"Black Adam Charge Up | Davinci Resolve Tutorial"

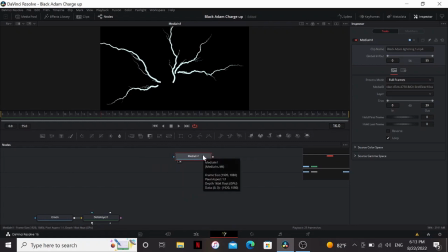(4:08)
But in the original shot, there was a lot more lightning than this. So an easy way to get more detail out of this is copy it and then paste it. So now I can merge this over the original and change the apply mode to screen.
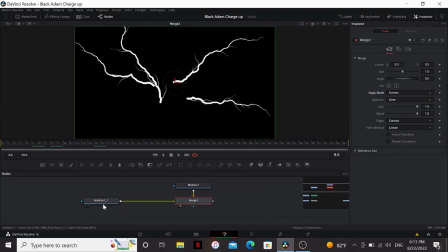(4:20)
Nothing really should have happened. That's because these are both the exact same footage. But we had a time speed node. We can set a delay. I'm gonna say maybe 10 frames. Now this footage is playing 10 frames behind this one.
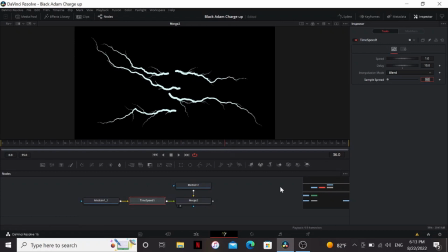(4:35)
It adds more lightning and you don't notice it's the same footage over again. We can make it even more different by changing the speed. I'm going to change it to 0.7. Now one thing you'll notice is that we have this ghosting in and out. We can fix this by changing the interpolation mode to nearest. Now it looks right and we have a lot more lightning.
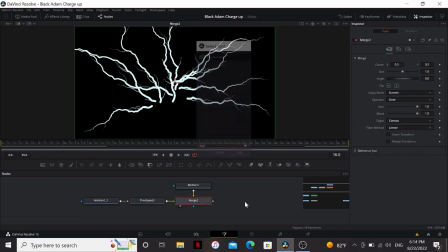(4:53)
Now let's give it that movement from the trailer. I'm going to add a displace node and bring down a fast noise and plug that into it.
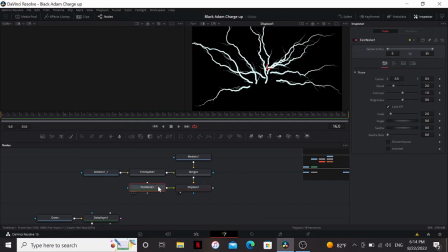(4:59)
Open the dual viewer and bring the fast noise into that.
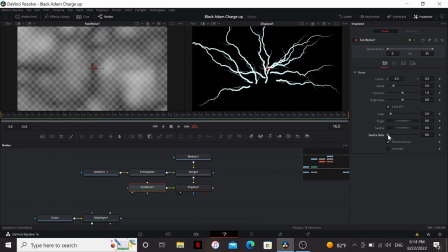(5:01)
So I'm going to do is change the fast noise to discontinuous, bring up the seethe rate a little bit and play with the contrast.
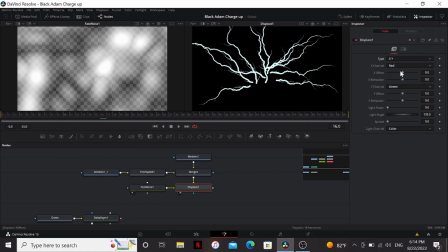(5:10)
Now in the displace, I can change the type to X and Y, bring down the X offset and the Y offset, and bring up the refraction just a little bit, somewhere around 0.202 looks good.
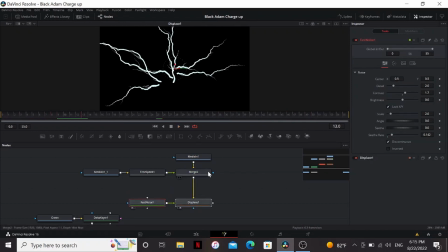(5:21)
Now it has that slow winding movement from the trailer. Now real quick, before the displace, we can add a blur just to soften up those edges a little bit. Now let's add another displace. Bring another fast noise into that.
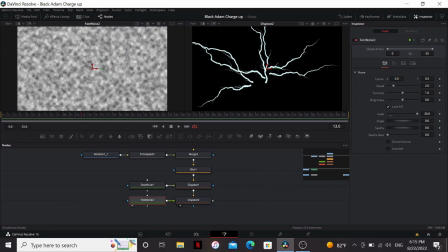(5:35)
Now this fast noise we're gonna bring up the scale all the way maybe even a little bit more let's bring it to 30 and bring up the detail all the way and maybe bring up the see-thread a little bit now the displace we can do the same thing bring down the offset
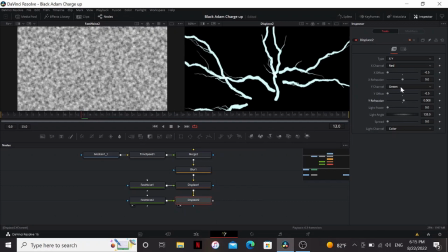(5:49)
and then bring up the refraction just a little bit till it starts breaking it up and making it look at less artificial alright so next I'm
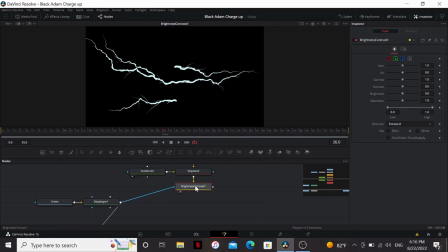(5:57)
gonna add a brightness contrast node and I'm gonna bring the Delta keyer into that then I'm gonna multiply by mask and apply mask inverted so now my
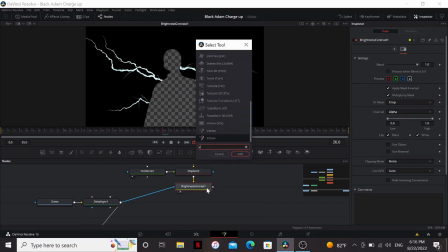(6:05)
shape is cut out of the lightning. Why are we doing this? Well, you'll see in a little bit. Now I'm going to add an xGlow.
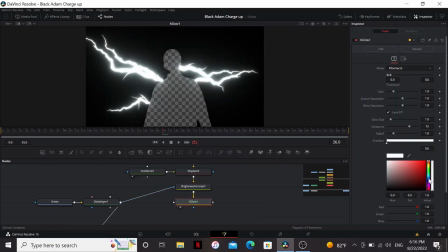(6:10)
This is my favorite glow plugin. You can get it for free on Reactor, but a soft glow would work just fine.
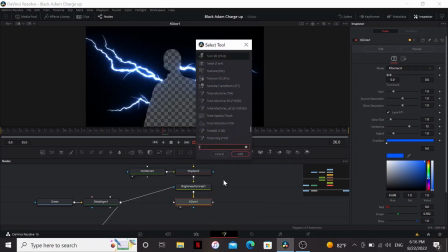(6:15)
I'm going to bring it to a nice blue color, then add Tintensity. This is another plugin.
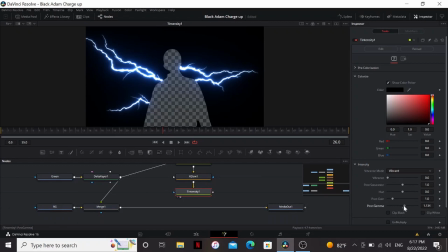(6:20)
You could use the color corrector for a lot of it, but I like the controls Tintensity gives. So I'm going to bring up the gamma and play with the saturation.
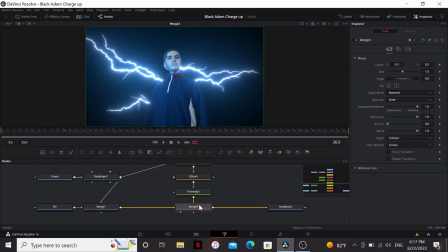(6:29)
Now I'm going to merge this over our footage and then change the apply mode to screen.
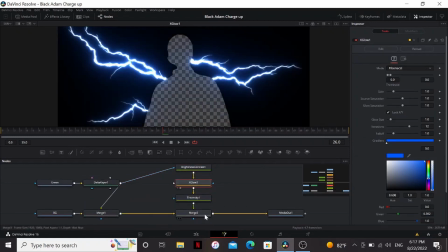(6:34)
So because we cut ourselves out from this image it's adding the glow on top of my silhouette so the glow and light bleeds over into me.
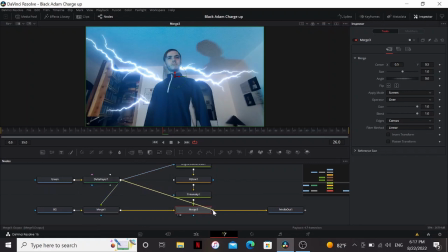(6:43)
So you can see if I just merge the footage straight over this it does not look realistic at all.
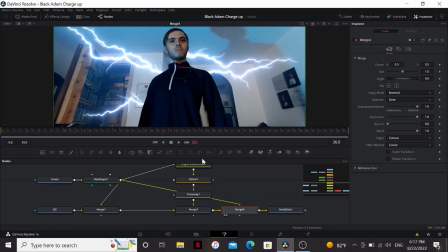(6:48)
My blacks don't match and the glow does not fit at all. You'd have to do big complicated light wraps to get it to work.
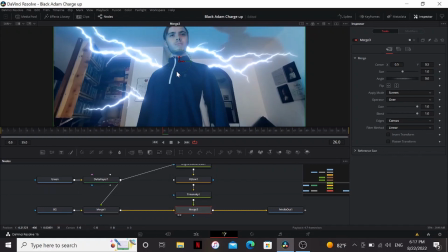(6:54)
With this trick the glow automatically looks really realistic. Now the lightning on the chest is really similar to the lightning from Thor Ragnarok, and Filmcore Digital already did a really good tutorial on that effect, which you can check out here. And if you're itching to check out more energy effects, then check out this video where I show you how to make the Ghostbusters Proton stream in the free version of Adventure Resolve.